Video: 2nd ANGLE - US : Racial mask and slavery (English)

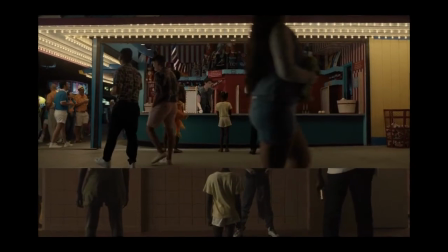246s
For the purpose of this analysis, we must first reduce the characters to the simple function they occupy in the hierarchical system at the heart of the film.
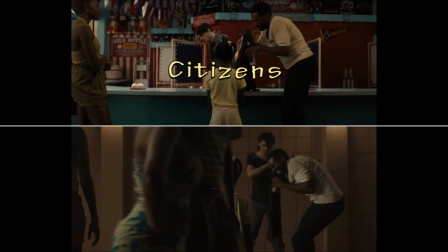256s
The citizens live their lives in society, and the tethered survive in the underground.
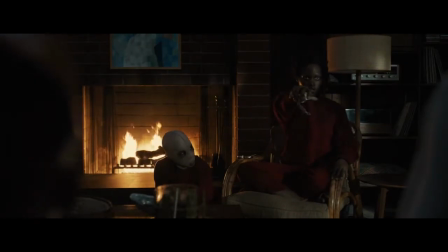264s
The name tethered can have two meanings in this case. It can mean tied, in the sense that a prisoner would be restrained.
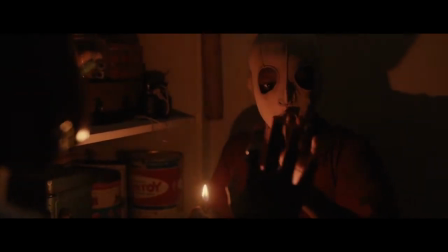272s
It can also mean a connection, an attachment to another person. Indeed, the tethered reproduce the gestures of the citizens.
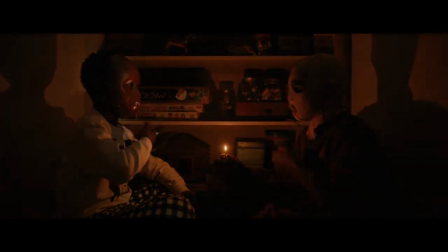280s
They copy every movement without any apparent possibility of thinking about it. They depend on the will and decisions of the privileged group.
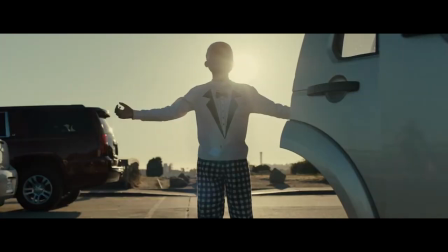289s
They are, from a purely functional point of view, slaves following the directives of their masters.
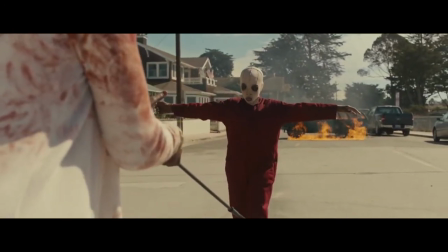296s
Thus, the relationship between the two groups is comparable to that of slavery.
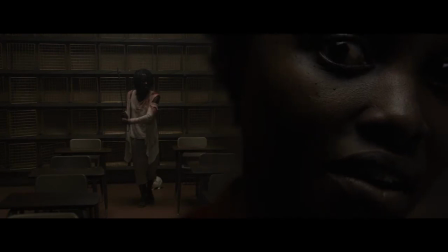302s
A subsequent exposition by the character of Red, the real Adelaide, reveals that the government is responsible for having created the tethered and then,
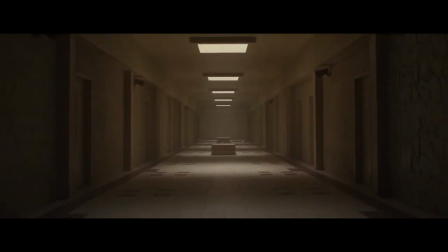311s
faced with the apparent failure to give these individuals a soul of their own, abandon them.
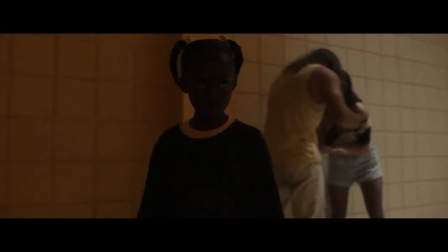317s
Their fate was thus closely linked to that of the citizens, their masters.
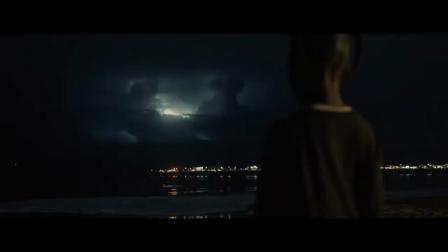322s
This power relationship is metaphorical of a system supporting slavery,
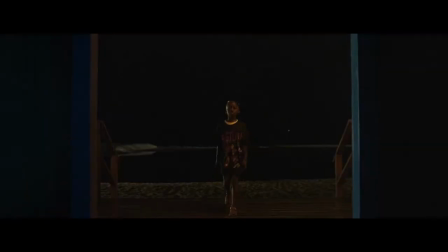327s
and of the government's abandonment of the fight for black rights after every wave of African-American demands.
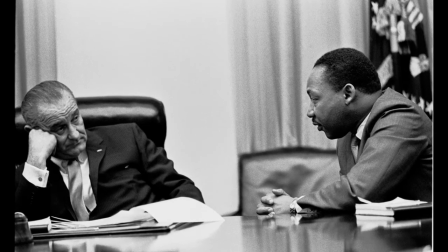333s
This abandonment may indeed recall the government's reluctance to respond to the demands of the African-Americans during the civil rights movement,
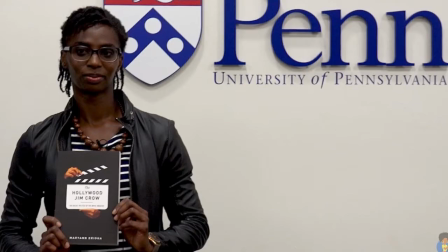342s
or even in the current climate since the rise of the Black Lives Matter movement. In her book, The Hollywood Jim Crow,
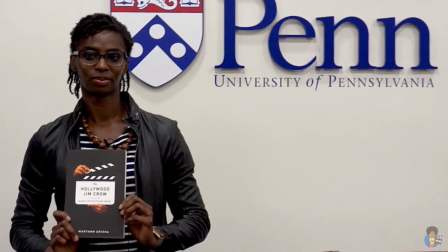351s
African-American sociologist Marion Erega asserts that racial hierarchy has not disappeared since the Civil War,
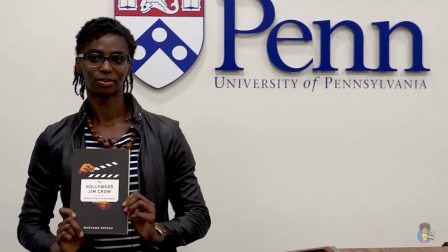358s
but has simply evolved in different forms and through different political regimes.
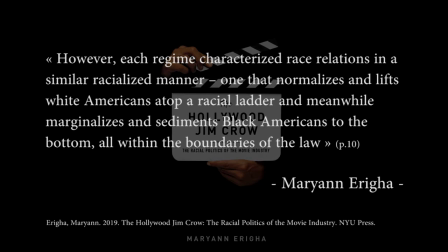365s
However, each regime characterized race relations in a similar racialized manner, one that normalizes and lifts white Americans atop a racial ladder and meanwhile marginalizes and sediments black Americans to the bottom, all within the boundaries of the law.
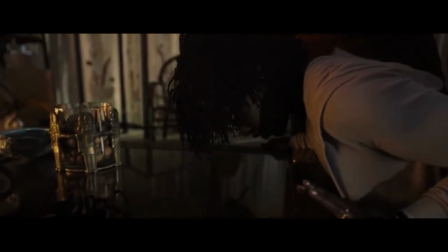386s
We've also seen that the hierarchy and the representation of African Americans in Hollywood
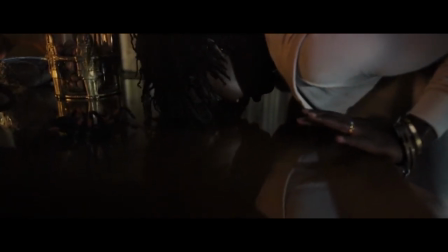391s
is a signifier of the power relations that are at work in American society.
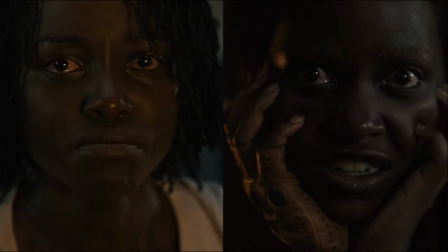397s
In Us, this racial hierarchy is partially hidden, or rather camouflaged by a blackface.
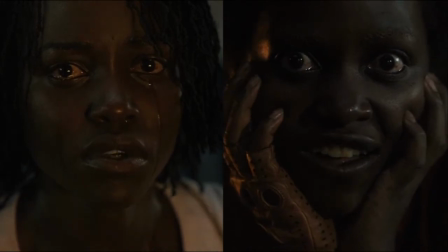404s
Peel, by the decision to make these characters look alike,
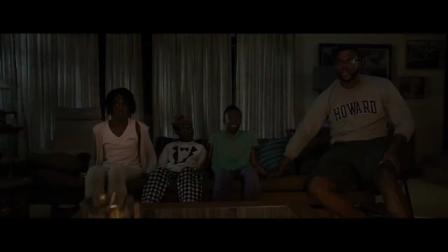408s
neutralizes the possibility for the viewer to identify more with one or another of the characters according to the color of their skin.
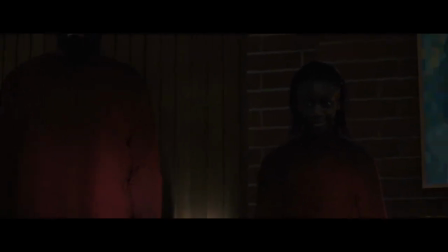417s
Adelaide and Red's family are black.
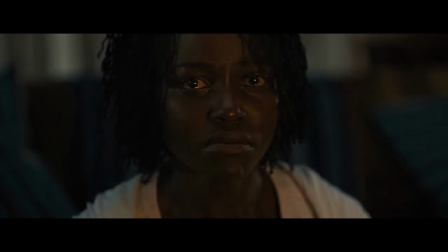421s
If the family of citizens represents white individuals in our metaphor, it is therefore characters in blackface that appear on the screen.
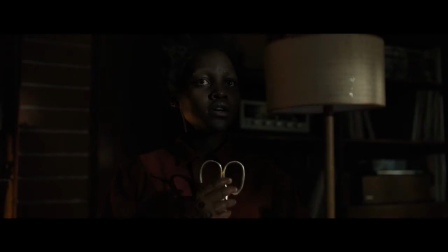429s
If the antagonism between the two groups does not appear physically in racial representation on the screen,
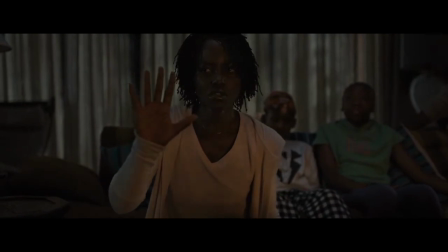435s
it becomes difficult for the viewer to determine the hierarchy as being racial in nature.
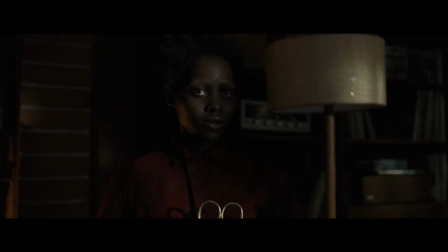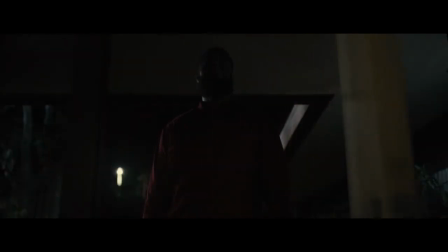446s
Since Peale uses a classical language of Hollywood cinema,
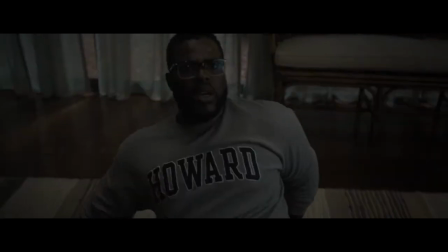450s
he invites us to identify ourselves to or support the heroes, in this case the citizens.
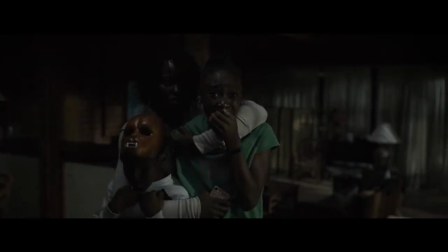457s
If it is possible to sympathize with the tethered and understand their motivations,
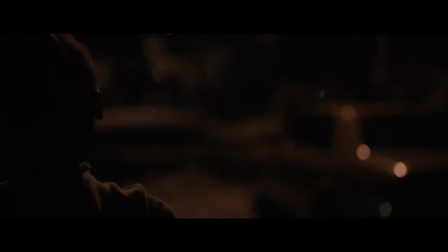462s
it seems natural to show more empathy for the protagonists, especially if their lives are in danger.
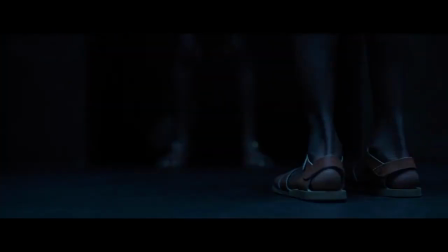470s
But by revealing that Red is in fact the real Adelaide and vice versa, the film questions this identification. If the viewer is led to sympathize with the protagonists, he is confronted by the fact that the mother was at birth part of the group of subhuman.